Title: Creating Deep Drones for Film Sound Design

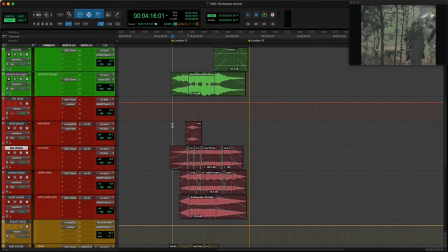Okay, so that you saw the scene, we're able to grasp the effect and the impact. So now we're gonna break down the scene and we're gonna see each layer, each channel, and the thought process behind it. So this is the same scene, obviously, and let's play from here.
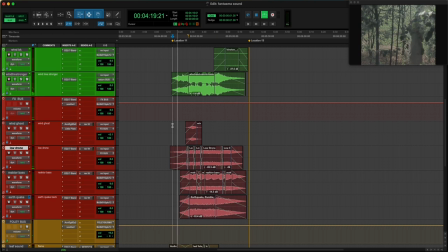So the scene interested, it's about the ghost that it's been seen on a deep mystic forest. My job as a sound designer is to design atmospheric sounds that evoke certain mysterious feelings.
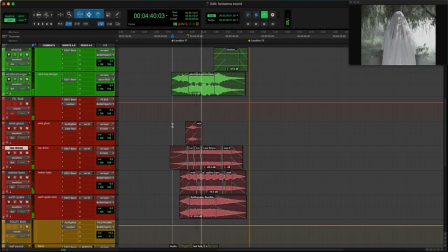The full version of the film will be available soon, but for now we are going to focus on this scene where I've created a series of layered sounds that altogether result on a deep sub-wet drum sort of things. So
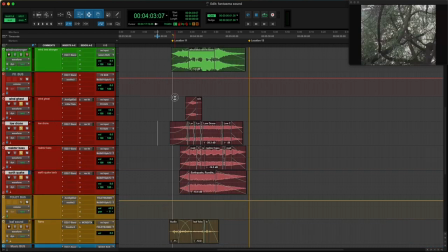now let's focus on the effects part, which is this one here, which is actually the meat, the soul of the moment. And we have 5 sounds. So the first one here, let's play just the first sounds by itself. Okay.
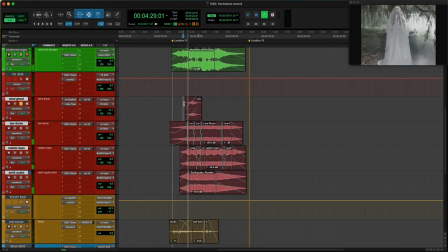So the first sound is called Wind Ghost. It's a spirit howling sounds. A sort of spiritual shadowy sounds, let's call it like this.
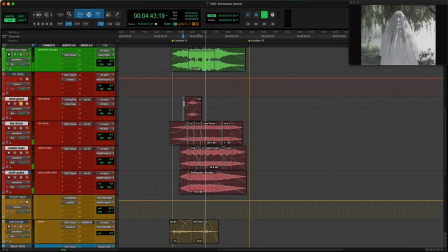So it's a library sound of a dark whisper, and I had added some reverb on the channel and also on the aux as well.
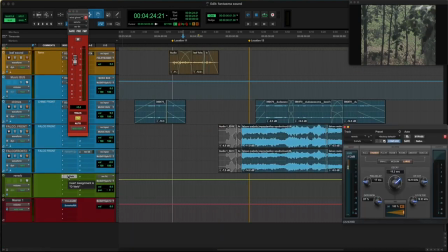On the aux features a reverb, which is a native reverb from Ableton.
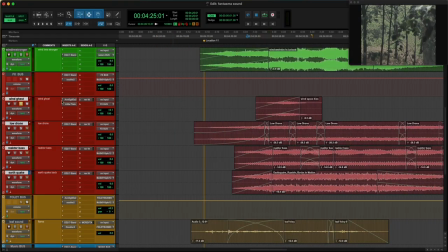So all I did in this one, because this was without reverb, I was adding reverb and also removing a little bit of the lowest frequencies that you would need, this lower information. So you have like a sort of just the introduction of the ghost.
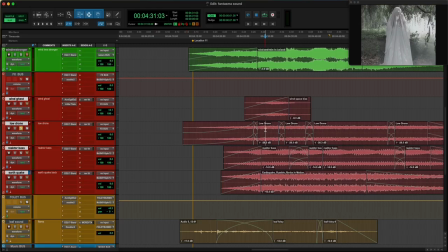The second sound, it's a drone. Call it low drone, and it's been made in Reactor and then rendered in audio.
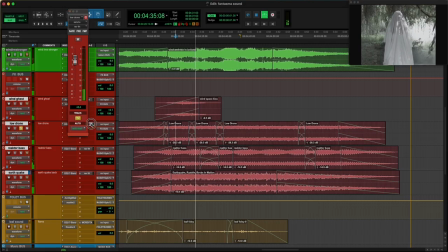This low drone also has an aux connected to the same reverb.
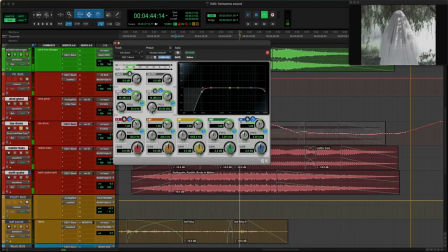And we can see that towards the end, this sound, it's been cut off
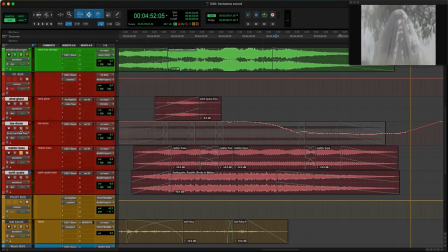because there is a transition scene in that moment. The third sound is still Reactor, but this time I made a very fat and sub bass line that basically accompany and give a tasty low end to the other atmospheric sounds. So this is the most bassy sound that we got.
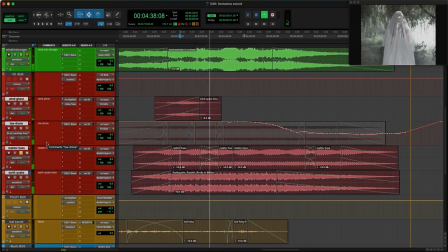So really strong, meaty bass sound, and this basically is the bass foundation of the other sounds.
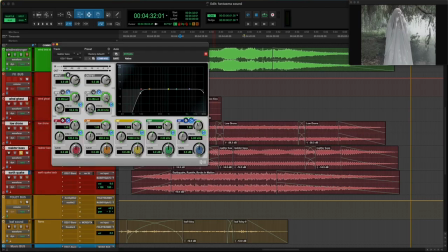And also, it's got a low pass filtering
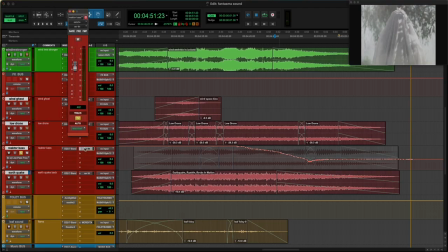because of the transition scene, and also it has a reverb aux connected as well. The fourth sound is from a library of rumble rocks in motion. So basically, this is a sound of, a earthquake sound, we can call it,
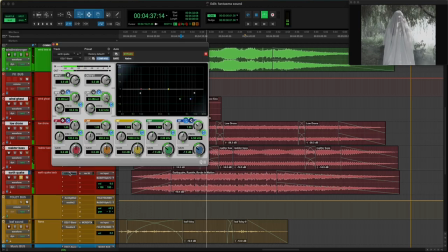where I have massively reduced some of the high frequencies without equalizer sounds like this. But I wanted to attenuate the higher frequencies and just have this low and medium sound.
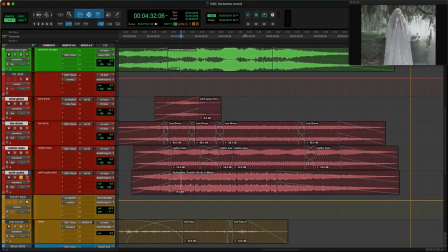And again, is connected to a reverb aux. So the four sounds together sounds like this. And then here you have the foundation of the moment of the appearance of the ghost.
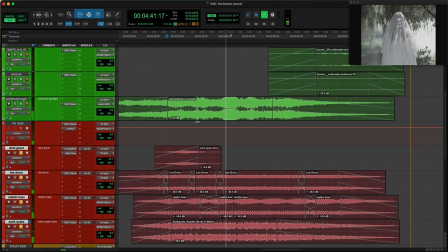Connected with that, because we can see that in the scene, there is leaves going upwards.
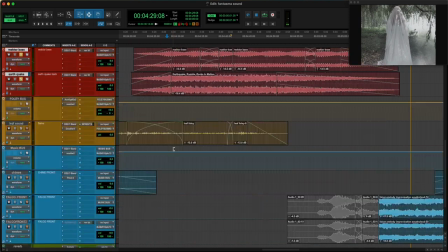So we have a channel of Foley.
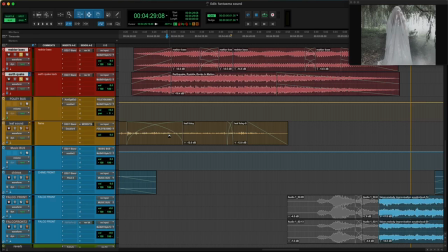Because we see the leaf going upwards, we had to use some dry autumn leaves and scramble them in front of the microphone, and then added some effect to flavoring. So this is the leaf sound. Let's play it by itself.
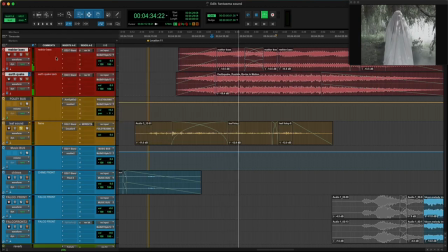So I add a double 4 from waves to give this kind of upwards effect.
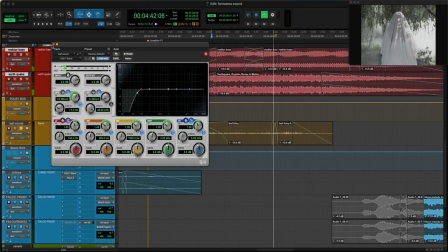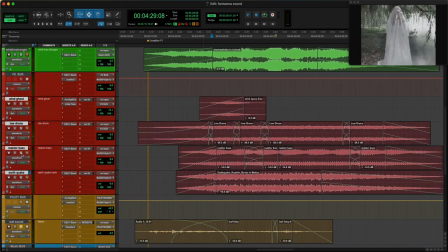So this, together with the effects, adds another layer of realism in this case, because this is Foley, and Foley, it's realism in the video, so you can see.
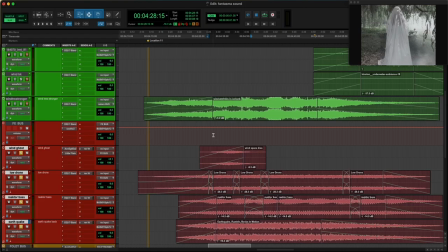And then, again, because the leaves are going upwards, there must be wind. And the wind is coming from this recording, which is called Wind and Rain in Iceland. So let's play now the whole sounds without the wind. And we're gonna add it now.
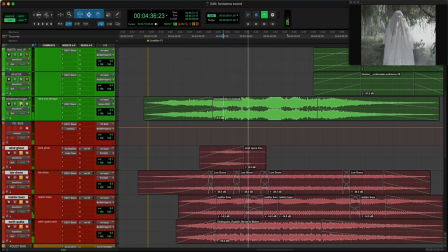So the wind functions as a sort of drone, a humming drone.
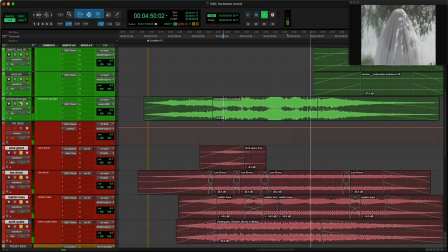But you can see that without. It just has a frequency band added.
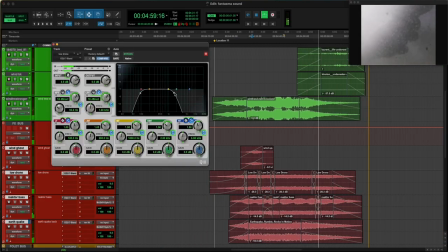And here, as we can see, that we have this kind of lower pass going on.
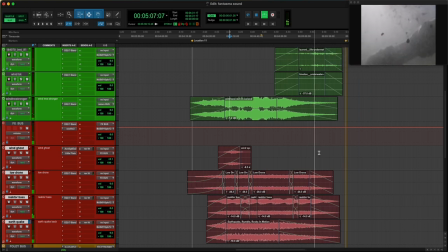It's because it's connected to another scene that leads to the ending scene of the film, which we're not going to focus for now because otherwise it will be too
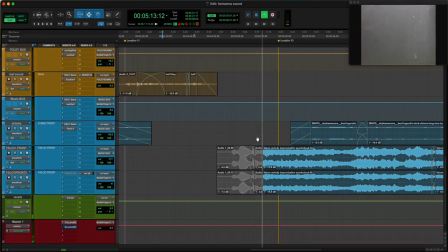much. But again, this film will be out
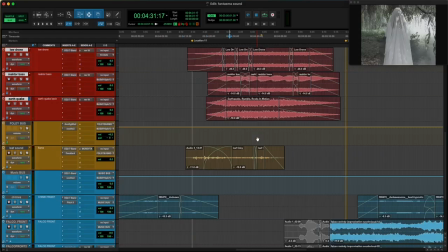soon, so we're gonna see the whole thing with music, and it has been a very nice adventure working on this film.
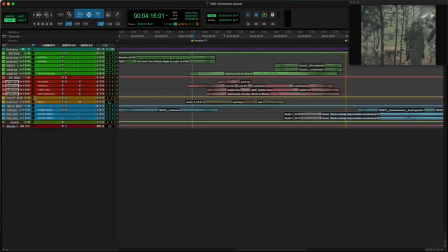So yeah, this is basically my take on this scene with all those effects.
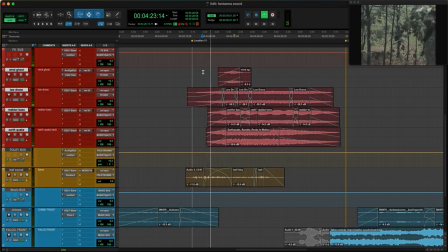And there is no a rule of thumb. Anyone is free to do pretty much whatever they want to do when they want to create their sound design.
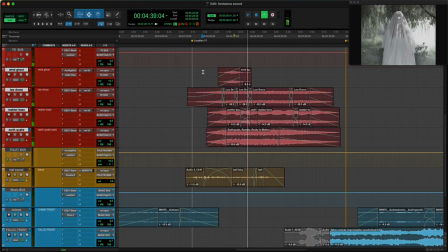But in my case, I wanted to basically show my thought process behind this particular scene and the amount of drone that I layered down together with the sound of the wind and the sound of the Foley, and then some music in the background as well that will come to the transition that we're not going to see today. But yes,
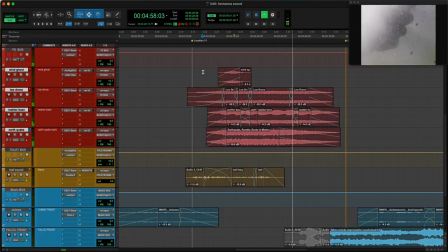that's my take on this film from Vasco Viana called Fantasma that is going to be out soon on the web.